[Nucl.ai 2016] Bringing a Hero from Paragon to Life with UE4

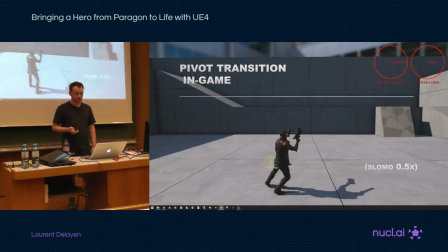(20:44)
The second state is the post pivot. So here we'll feed an animation, do orientation whopping, speed whopping, and then that's it.
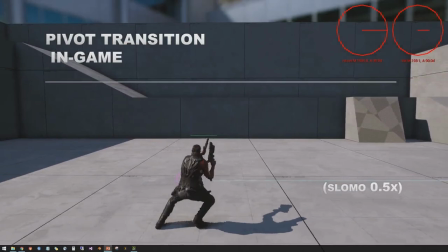(20:53)
This is what it looks like against Lomo 0.5.
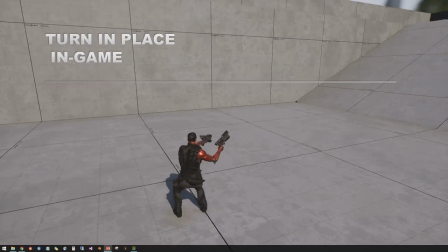(21:00)
So now we'll look at turning in place. When you turn in place, the capsule follows your camera.
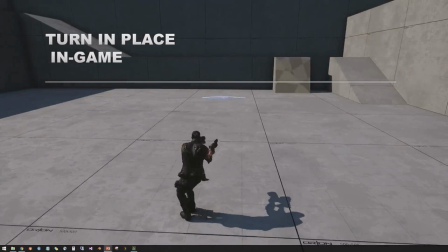(21:06)
Everything turns. So we back out that rotation in a mesh to keep the feet locked in place.
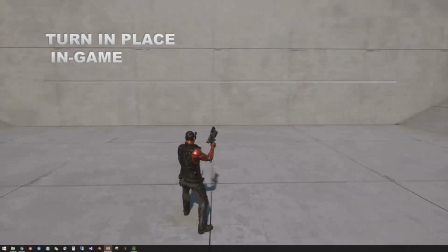(21:12)
And then on top of it, we'll play an aiming animation. So it looks like you're still tracking what the camera is doing.
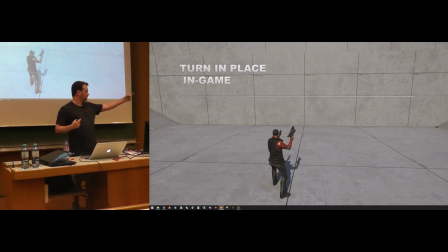(21:20)
Once you cross a certain threshold, you're aiming, and then you'll play a turn transition, and then catch up and realign yourself.
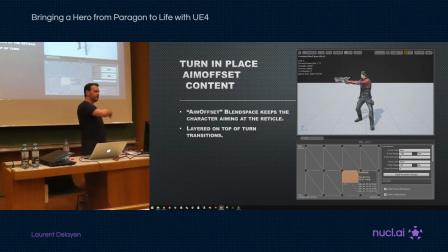(21:29)
So the aiming animation is, again, a parametric blend node. We cover 360 range for yaw and then 180 degrees for pitch.
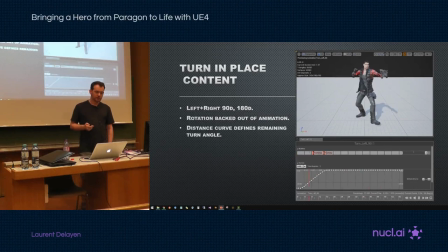(21:41)
And that's layered on top of the turn transitions. So the turn transitions, we backed out any rotation from it. You're turning in place. We still use a distance curve that describes the amount of turn left to do in that transition.
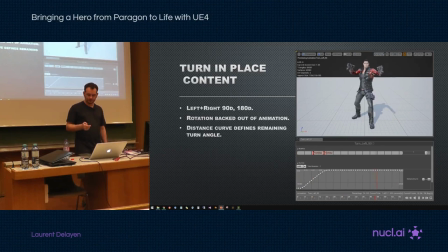(21:55)
So we can abort it at any point and it's fine. we do left and right 90 degrees and then 180s as well.
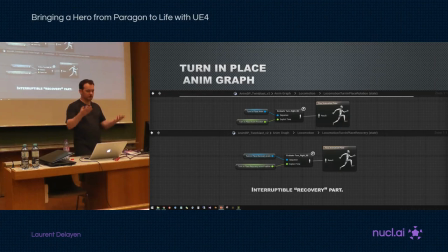(22:03)
The setup for the graph is straightforward we just play an animation we just feed it a transition and that's about it. We have a state when we are actually turning and in a state when we do the recovery the settle part and the settle is optional so we can interrupt it and then go into another turn transition if we want to.
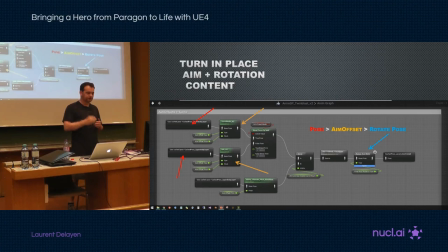(22:22)
That's the layer that describes the aiming so in red the pose is coming in then we put we overlay the aiming animations on top you see we have to we have in combat and out of combat so in combat will handle the guns aiming out of combat mostly just the head and the
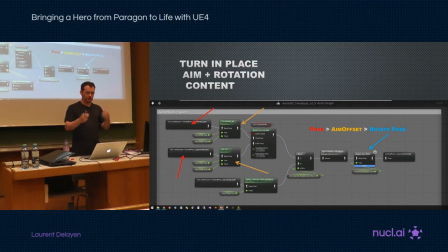(22:40)
neck and then the node in blue is when we offset the mesh with the capsule
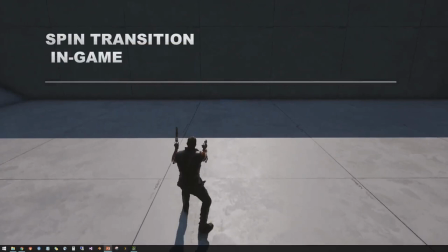(22:46)
so spin transition the spin transition is basically I started turning,
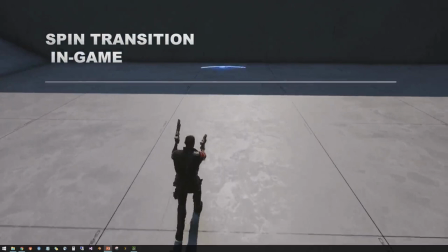(22:52)
I didn't have time to do my turn-in-place transition and I started moving. So now we need to do a transition while moving.
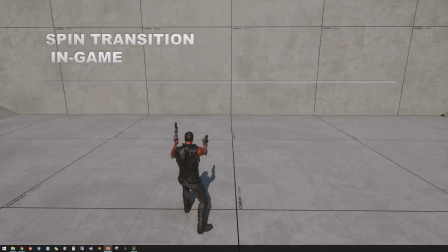(23:00)
So we only have this when we have a big offset. If it's a small angle we just interpolate and we get away with it.
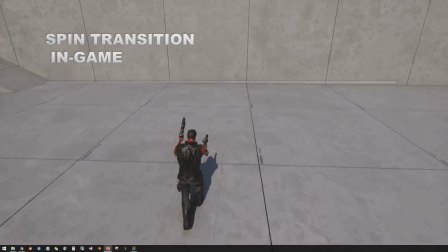(23:07)
When we get usually beyond 90 degrees then we need to use a transition. So the setup is straightforward.
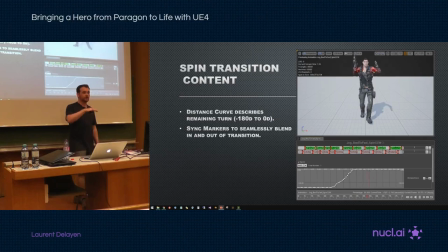(23:16)
We have markers in and out of that transition to make it seamless. We also have a distance curve that describes the amount of turn left to do, so we go from minus 180 to zero.
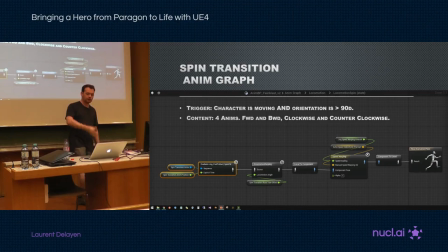(23:28)
And then the way we play it is pretty standard by now. We feed an animation, orientation warp it, speed warp it, and that's it.
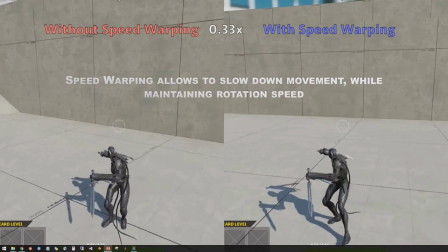(23:37)
So the good thing about having that speed warping setup is in this case, we're barely pressing on the game pad. So we go about one-third our ideal speed. And if we just use play rate, you see on the left everything plays in slow motion but with speed whopping we just take smaller steps
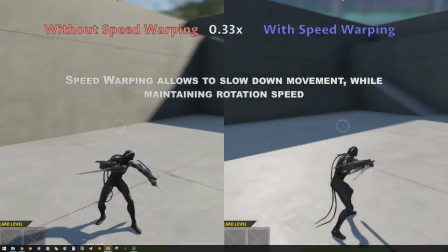(23:56)
and we still play the animation at a normal rate so we turn you know as we should instead of being only in slow-mo.
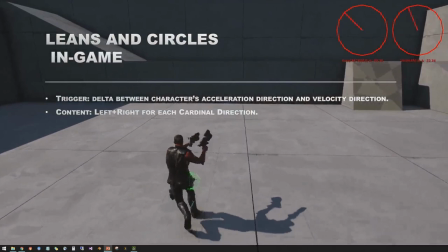(24:06)
Looking at the leans so we showed that in the original blend space earlier
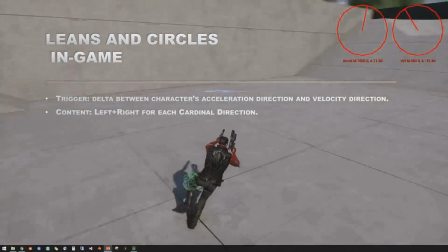(24:10)
the trigger for that is the angle between the acceleration and the velocity.
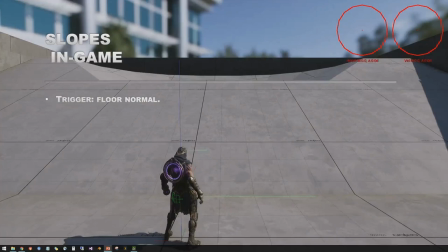(24:16)
The greater the angle the more we lean. Also Also part of that same blend space is the slopes.
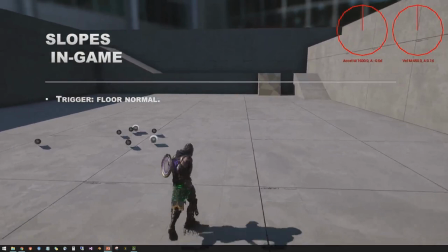(24:24)
And the trigger for that is the floor normal.
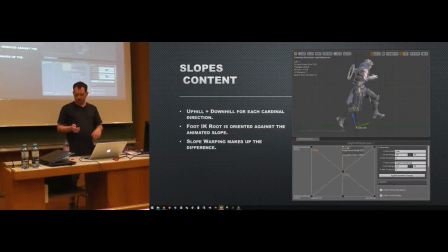(24:28)
If we look at that blend space, I highlighted the IK foot root node right here.
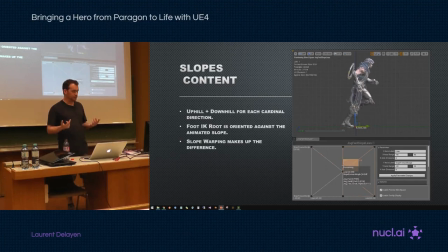(24:34)
And you see that it moves as we blend the animations. So when we offer our slope animations, we orient that bone to the slope. So we know exactly how much slope is built into the animation at any given frame. Now we only do these slope animations for loops. We don't do it for the transitions.